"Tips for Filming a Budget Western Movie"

Today I'm going to share 3 composition tips to filming a budget Western flick.
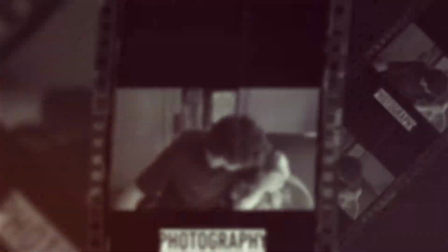Recently I was asked to shoot a live event with a group of Wild West reenactors.
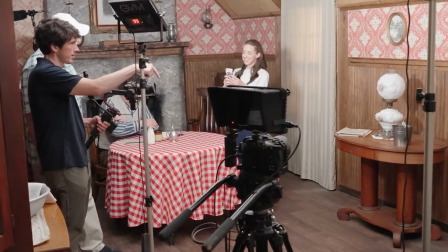This led to getting an opportunity with One Eyed Horse Production to shoot a full feature Western movie. So for the past couple months I've been researching Western cinematography and specifically examples of composition and shots that I can use on my Sony FX3.
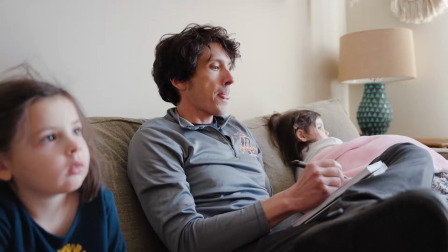What I ended up doing was just re-watching some of my favorite Western films,
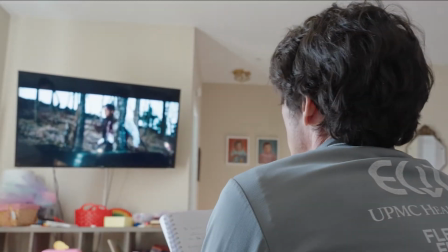and then as I started noticing patterns or shots that I really liked,
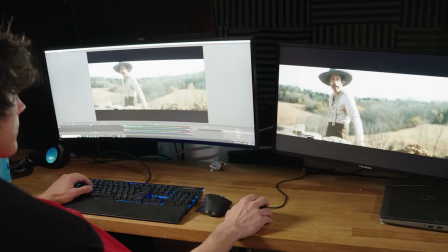then I would record those shots, and I started compiling a list of everything I recorded,
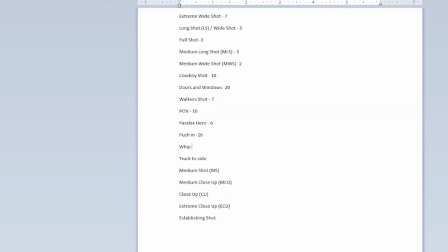counting how many times I would see a particular shot and just finding patterns. So first, the most iconic example is the doorway shot. This comes from, in my opinion, the greatest Western of all time, The Searchers.
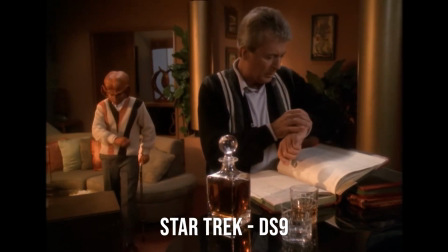I like The Searchers better. Yeah, who doesn't?
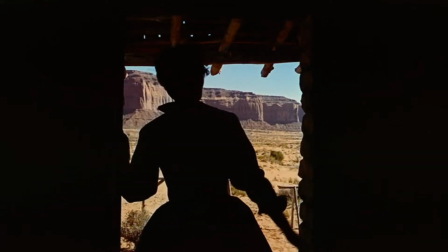The Searchers opens with arguably one of the most iconic shots in film history, using the door to frame the character.
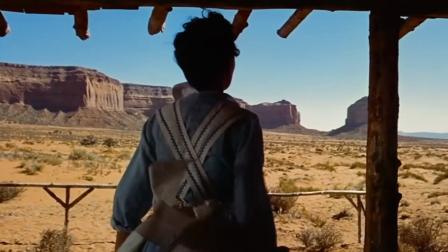We see the same shot throughout the film, but in the final scene, it takes us back to where it all started, the doorway.
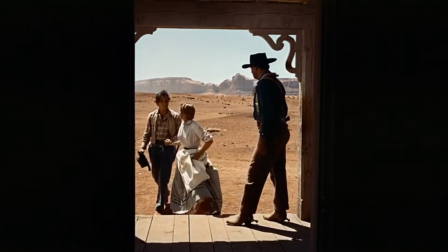John Wayne approaches the entrance of a home as his family and friends funnel inside.
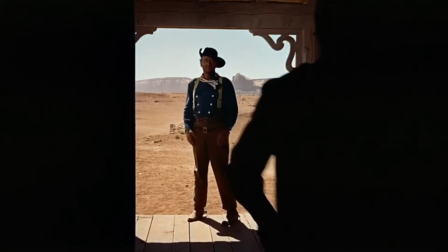Nearly silhouetted, he stands in the doorway, reluctant to enter.
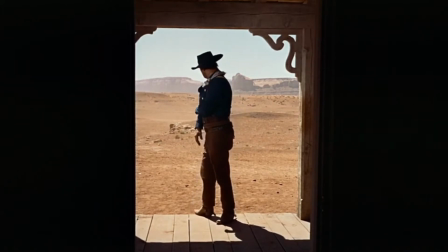Rather than joining everyone inside, he turns away and walks alone into the barren desert. You see, after the events of this movie, he doesn't belong inside.
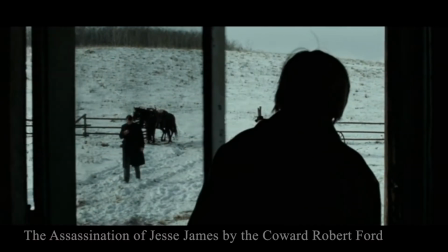The doorway serves as a visual representation of the threshold between civilization on the inside and the lawless,
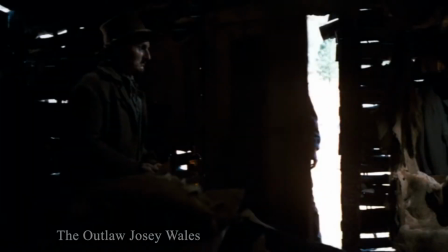godless land that we see on the outside in the landscape.
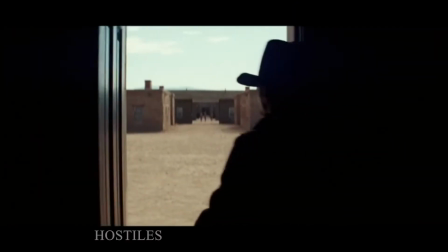Whether it's coming in from the Western frontiers or whether it's going out on an expedition, we always come back to this shot.
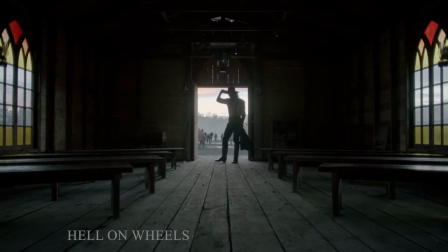Sometimes we see this doorway in a church, which adds to the symbolism. Let's look at an example from Paul Thomas Anderson's There Will Be Blood.
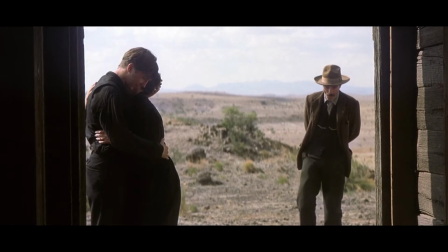In this scene, Daniel Day-Lewis approaches the doorway of the church of his son.
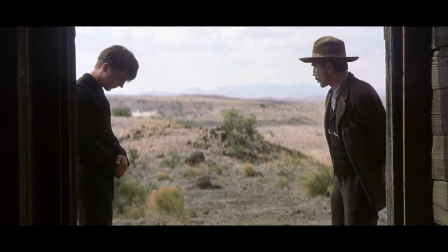He stands in the doorway as a boundary between 2 worlds, never entering, staying on his side of the threshold.
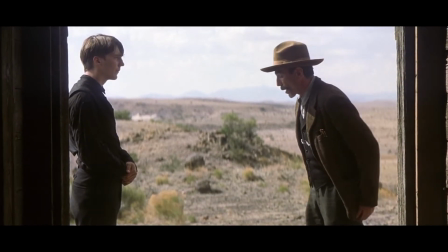Of course, his side being the plains of Little Boston that he's rapidly extorting.
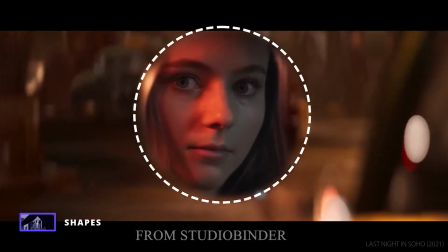Often we can see shapes in shot compositions. In Westerns, it always seems to be square.
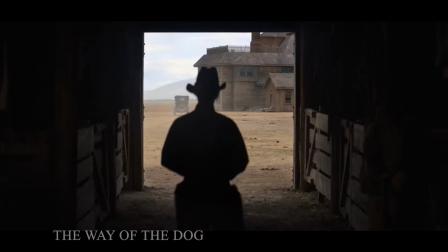We see this best in the barn door shot.
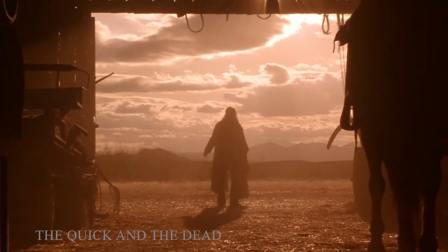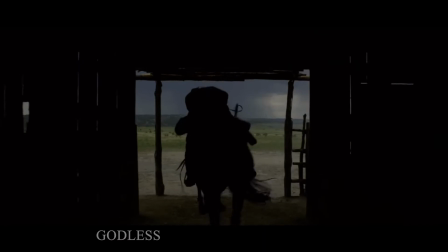There are countless examples. In fact, it's the most reoccurring shot I've found. It's in every Western and is an absolute must. My second tip is one that really surprised me. You see, I hate GoPros. I don't really like wide shots altogether, but I especially hate the distorted fishbowl look of a GoPro.
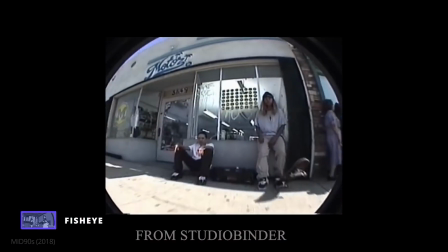Fisheye lenses have distinct distortion. They exaggerate facial features and have an unnatural persona. So I was stunned when I found so many examples where these Westerns had fisheye shots. And some of them really looked like a GoPro.
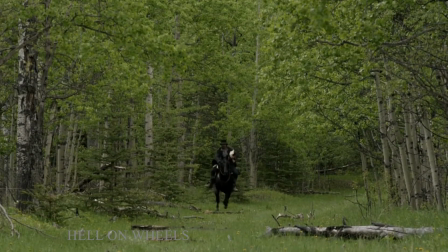Take a look at this example from one of my favorite TV shows, Western TV shows, Hell on Wheels.
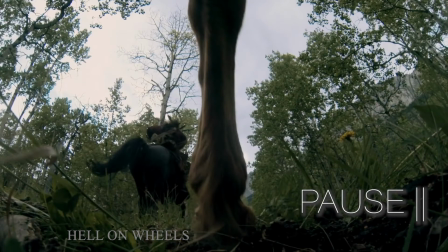It's an action shot where our hero is being chased. Not only is this a fisheye, but this actually looks like it was shot from a GoPro.
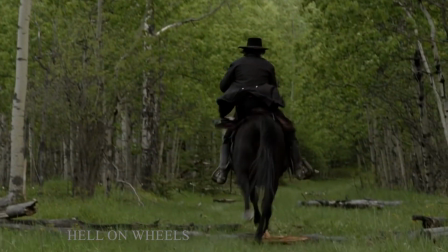And now we're back in this action scene and it just flows seamlessly.
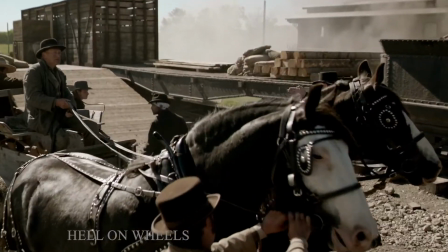Let's look at another example that's not an action scene.
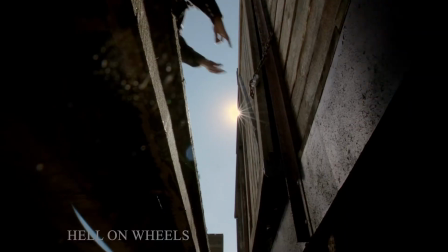These guys are just boarding the train and then we cut to the fisheye. Again, the transition from going outside to inside.
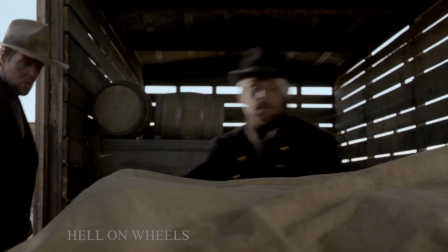We get a quick fisheye view. Now we're inside and there's no more fisheye. It's in a lot of Westerns.
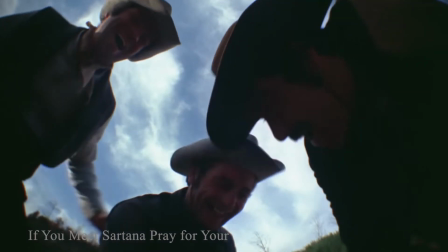And it's an easy thing to overlook because the shots are so quick and well placed. Again, the trick is to only use about 3 or 4 seconds to time, and time it in between action shots A and B. My third tip is definitely not limited to Westerns, and that's the hero shot.
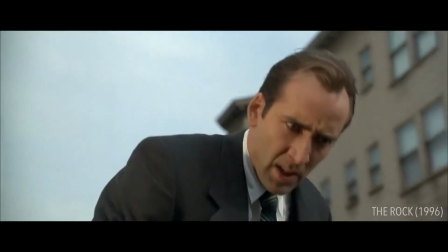We all know the hero shot, and there are tons of videos about it, but most of them are the classic Michael Bay parallax hero shot.
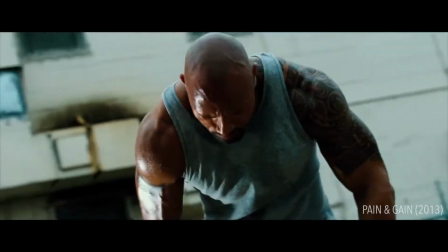This is not that shot. No, this hero shot can slam a revolving door. It sets ants on fire with a magnifying glass at night.
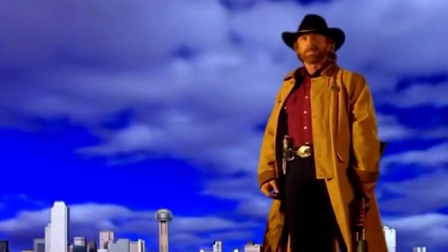You should know exactly who I'm talking about. It's none other than the greatest martial artist of all time, Chuck Norris.
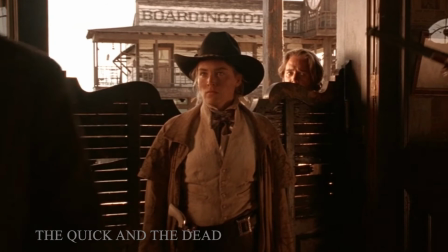There's so many examples in Westerns that have this slow push-in where the hero looks slightly to their right. It's such a great and easy shot to replicate. Now, I do love the Michael Bay parallax shot, but with Westerns, it's different.
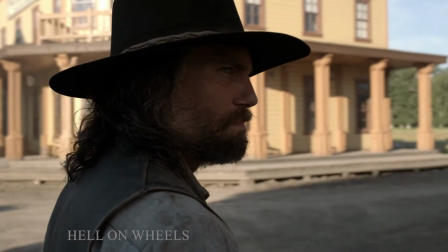Our hero is more vulnerable. It's not looking up as much as it is in Michael Bay's.
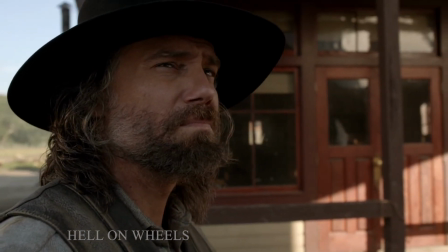It doesn't have the slow motion. It doesn't have the massive confidence. In most Westerns, the hero is outmanned and outgunned.
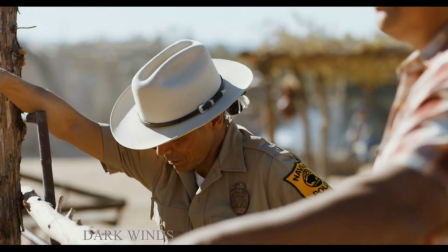So we do see a sense of vulnerability in the typical Western hero shot.
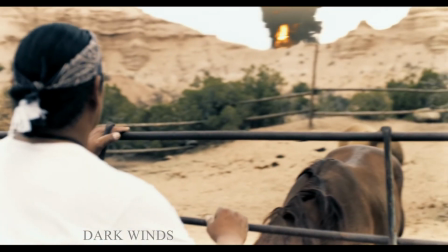Now, Westerns will use the classic Michael Bay hero shot in an intense action scene,
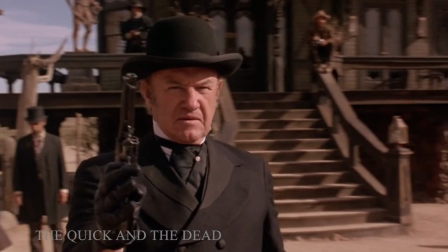and I think it looks really good because you got the tight focal length and the dramatic turn. So those are my Western shot tips. Of course, all of this is subjective and certainly could be used in non-Westerns. This is just my opinion and tricks that I think worked for me. That's all I have for today. I'd love to hear about your favorite Western shot, so please feel free to educate me in the comments below. If you enjoyed today's bad humor and below average cinematography tips, welcome. Pull up a chair.